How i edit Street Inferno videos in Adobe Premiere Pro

Most people get to that stage and they just put their video out. That is the difference between an anyhow done video and a polished video. So after that, you're going to add your effects, your transitions, your lower thirds, and your logo. If you've got any graphics which you want to add, you do that, and then you color grade.
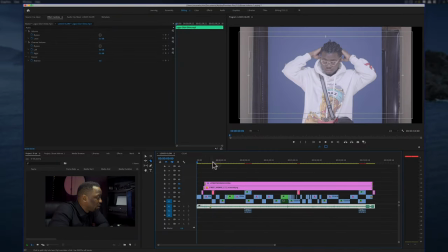4:27 So I have this clips cut up here, and for this, if I wanted to add any effects, like in this clip here, I shot it in a limited space. But before shooting it, I came up with the idea of actually cropping the sides and making it a stylistic choice.
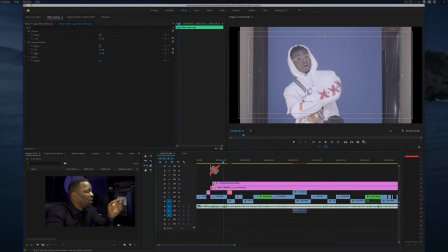4:47 So I'm going to show you how to apply that effect. So for this clip now, you can see the sides, you can see the background stand and a door behind it. So I'm just going to go into the clip, So,
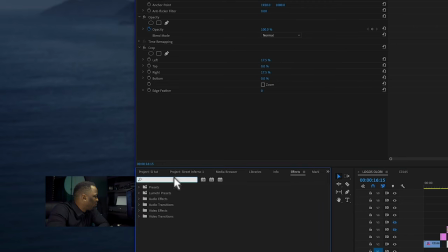5:00 and I'll use the, if you go to the effects panel, I'll look for the tool called crop. So that's a crop effect, and you drag that to the clip. And I'm not going to drag that because I've already got crop here, so I'm just going to turn it on.
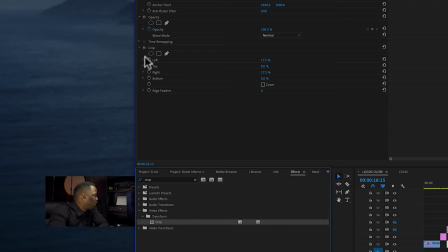5:17 So, and if you go into the crop effect, you can see left, right, top, bottom, and if you increase or decrease that, what it does is it takes away, it basically crops the clip from whatever direction you've selected. So I'm going to show you how this looks when cropped.
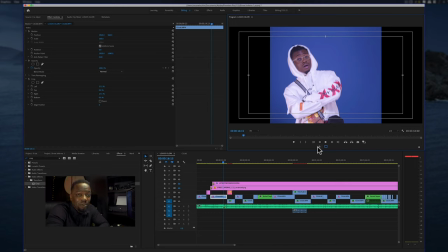5:34 You can see this is this same clip cropped up and a grade is applied to it.
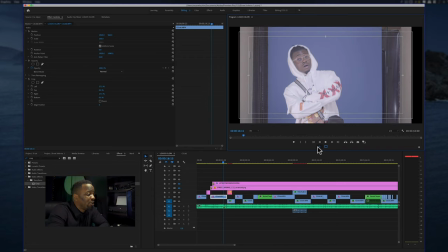5:41 But if I turn off the effects, toggle off the effects, you can see how the clip, this is how the clip came out of the camera. But after cropping off these sides, as you can see the door here and the blinds with the background stand,
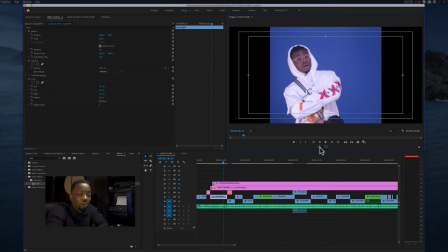5:54 and applying the grade, you can see that it looks a whole lot different. That just gives it a polished look. If I left this in, like, you're gonna watch the video and be like, what's going on?
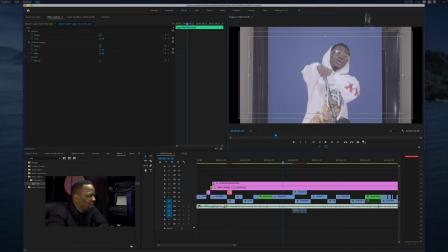6:09 Like, really, why was this left here? Why was this left here? So I did not let the limitations of not having a wide enough space or a big enough space stop me from shooting. I still shot what I had to shoot. And when I got into Adobe Premiere Pro, I did the job of an editor, which is to make something work with the clips which you have been given, which is what I did with Street Inferno.
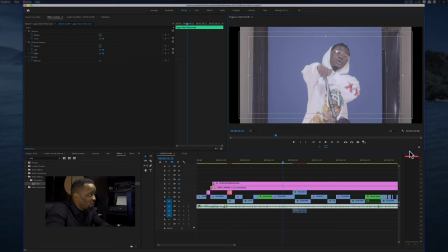6:32 So right here, you have the clips all cut up and the effects and transition have been added. Whatever effects,
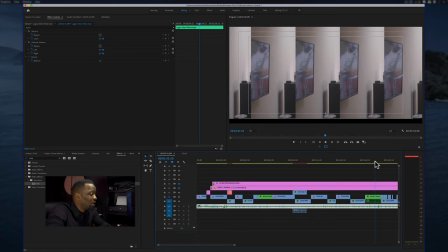6:44 I don't use much effects in Street Inferno apart from the crop or maybe some keyframing just to move the frames from left to right. I don't use fancy effects for Street Inferno, so I'm going to turn on the effects.
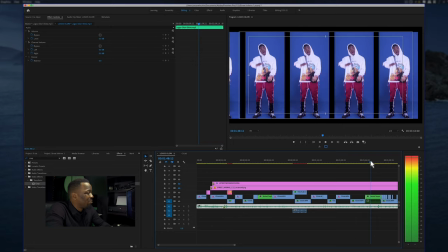6:59 So this is one of the effects which I use, and this is just simple motion tracking and keyframing.
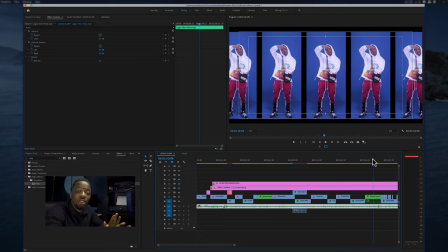7:06 I duplicated the clips, and because this crop was a bit too narrow and I wanted the image to fill the screen, so I decided to make it like a carousel, and that's how this effect came out.
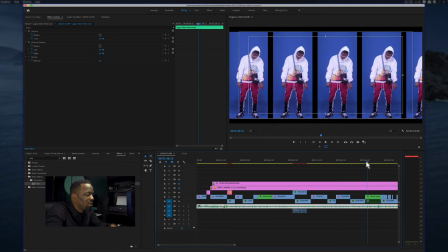7:19 So let me play that back so you see what was behind that.
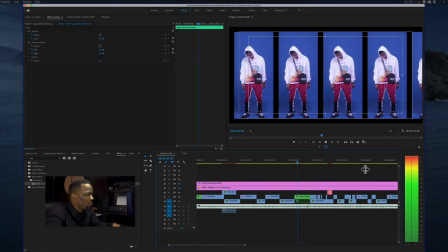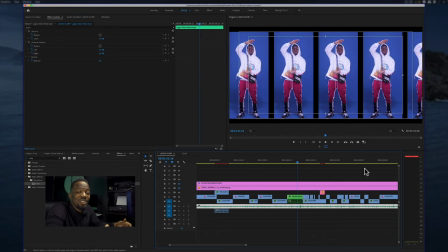7:28 You see, it's all the same clip. It's all the same clip, just playing back side by side.
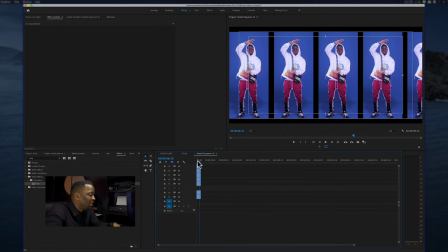7:33 If I go into that nested sequence, you can see that it's pretty much what it is.
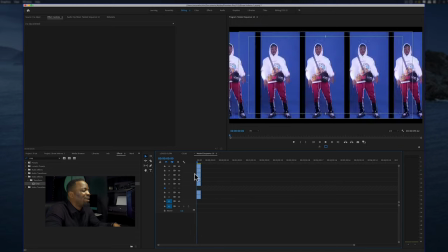7:38 I've got the clips stacked up on each other and I've got them keyframed to move in that way.
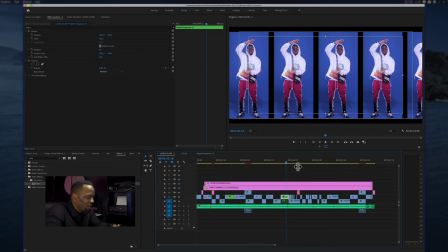7:43 So I'm going to go back to Logos Olori, and pretty much that's the essence of the whole video.
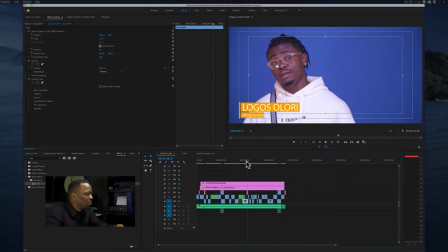7:50 So I've cut it up. The next thing I'm going to do is I'm going to put in my lower third. If you go to your graphics tab in Premiere Pro, you should, under my templates,
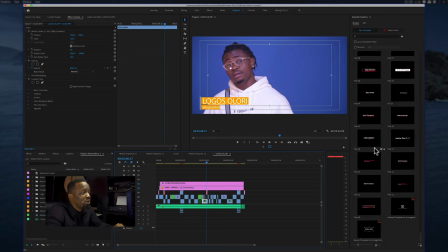8:02 you should have some beautiful templates which came with your Premiere Pro, but you can also go on the internet and download. There are lots of resources for you to download lower thirds and elements which you can use with your Premiere Pro project.